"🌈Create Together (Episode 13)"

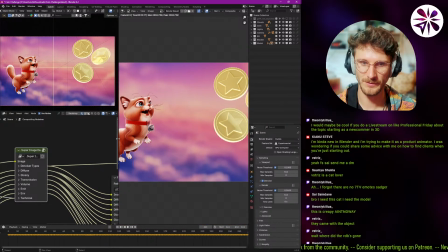55:34 Okay, let's see what we could improve on this.
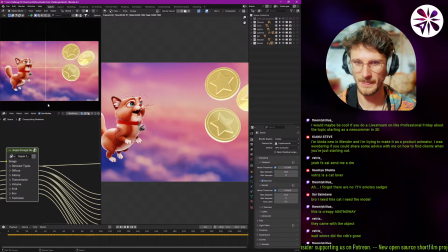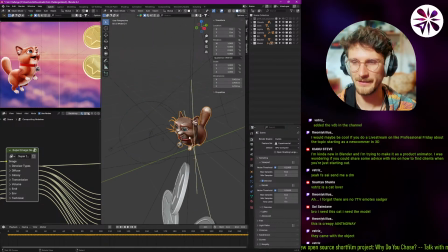55:45 Okay, let me think. I mean, I like the lighting on your cat here a lot, actually.
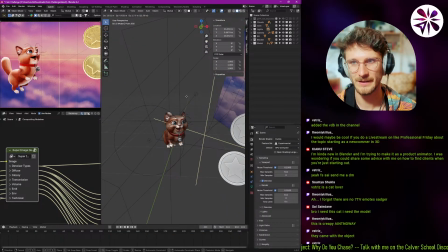55:50 Like, the lighting on him looks really nice. Let's see. I want to see what your lights are doing. So these light up from the top, from the front a little bit.
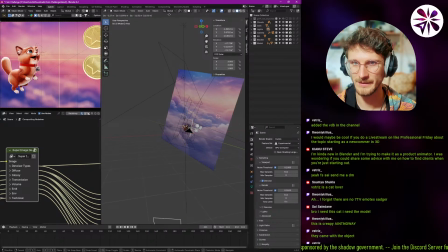56:06 And we've got a big edge light here. Yeah. Yeah, I like big edge lights like this. You just like have almost like a contour around the whole object. That's really cool. Yeah, this really makes him pop out from the background. Really good. Big fan of that technique.
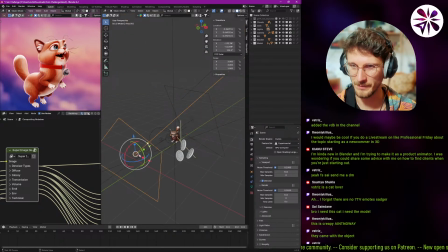56:26 We also have a lot of fill from the front. How would it look without? Yeah, I mean, it's nice. It's a nice touch. Maybe not. It's not too obvious, but definitely, definitely good touch. Ah, sorry.
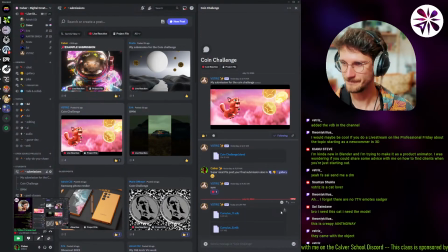56:48 Oh yeah, the VDBs. I see. Okay. Download them.
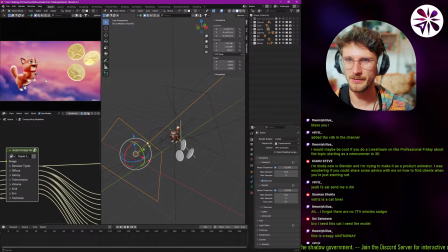56:59 Honestly, though, I don't think I can add much more to this render, because this is pretty simple, right? Like you have the background and the background and the foreground, which is mostly clouds, and then your main objects are, yeah, pretty.
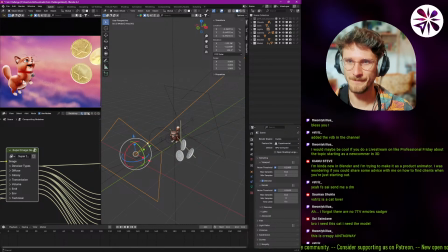57:17 It's a pretty simple scene. So I'm not super sure how to improve it.
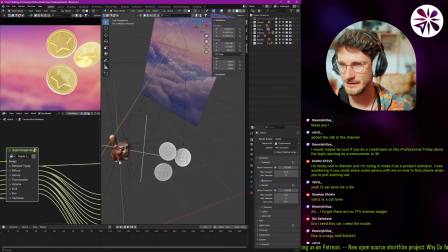57:23 I mean, I guess the coins could be a little bit more light directed. And maybe blocking them off.
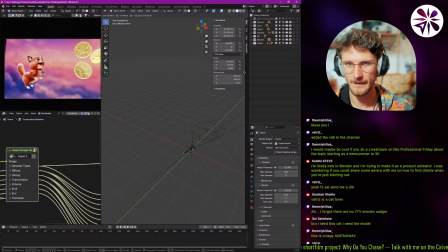57:29 Let's see. This, you're probably using this as a light blocker, right? Ah, yeah, I see, to make the coins dark already. All right, let's see if we can improve that even more.
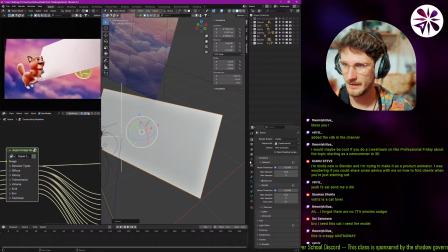57:43 Right here. Okay, and I want to make sure that this is. Wait, it's black, but it's not. What's happening here? Where's the material black? Oh, I see, because it's reflective.
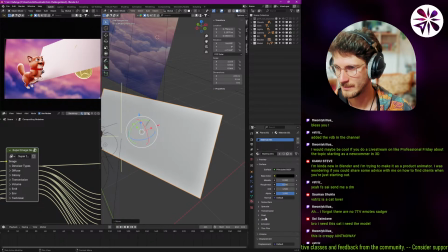58:02 Is there some kind of like thing turned on here? Metallic. Roughness. Huh. Okay, I guess I'll just put the emission to black and strength 1.
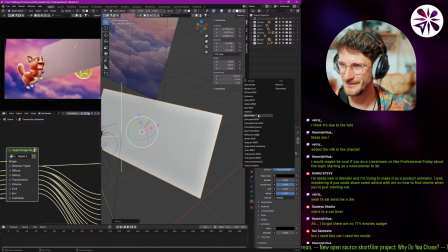58:18 Okay, that doesn't help. Okay, I'll just change this to an emission and then make that black.
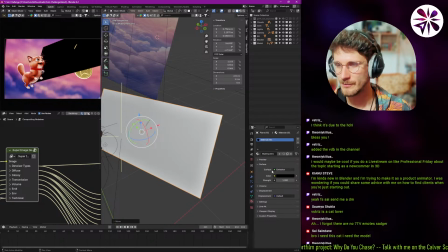58:23 So I don't want it to reflect anything onto the objects. And then I'm gonna go into visibility and turn off camera visibility.
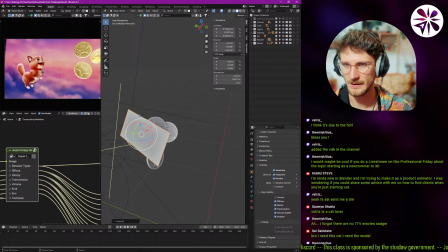58:35 Okay, and I want to see if I can position it in a way where the coins get a little bit more definition light-wise.
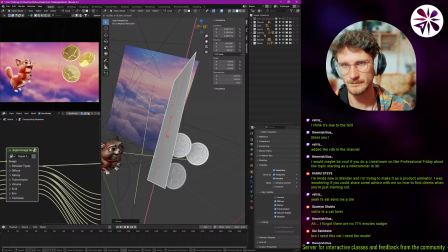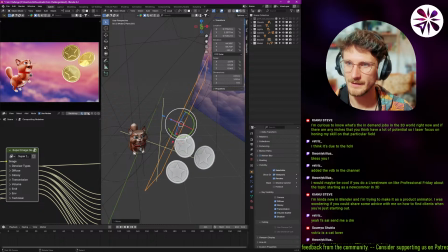58:57 I think this kind of helps. This kind of like helps to make them a little bit more contrasty. Yeah. Not that much. Maybe like this. Let's try it.
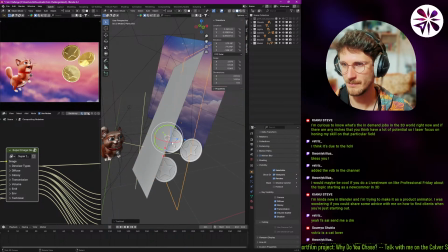59:17 Add another one.
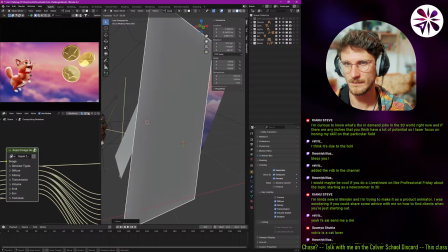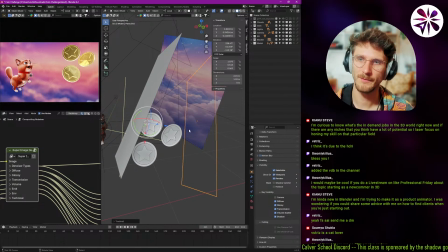59:27 I guess I would do it like that, yeah. Yeah, I think I would do it like this.
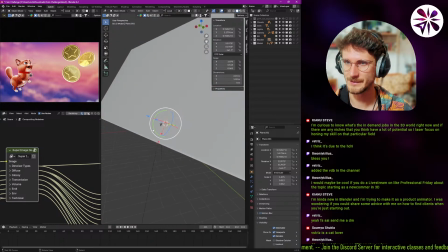59:39 Okay, go on, let me try to get those clouds in.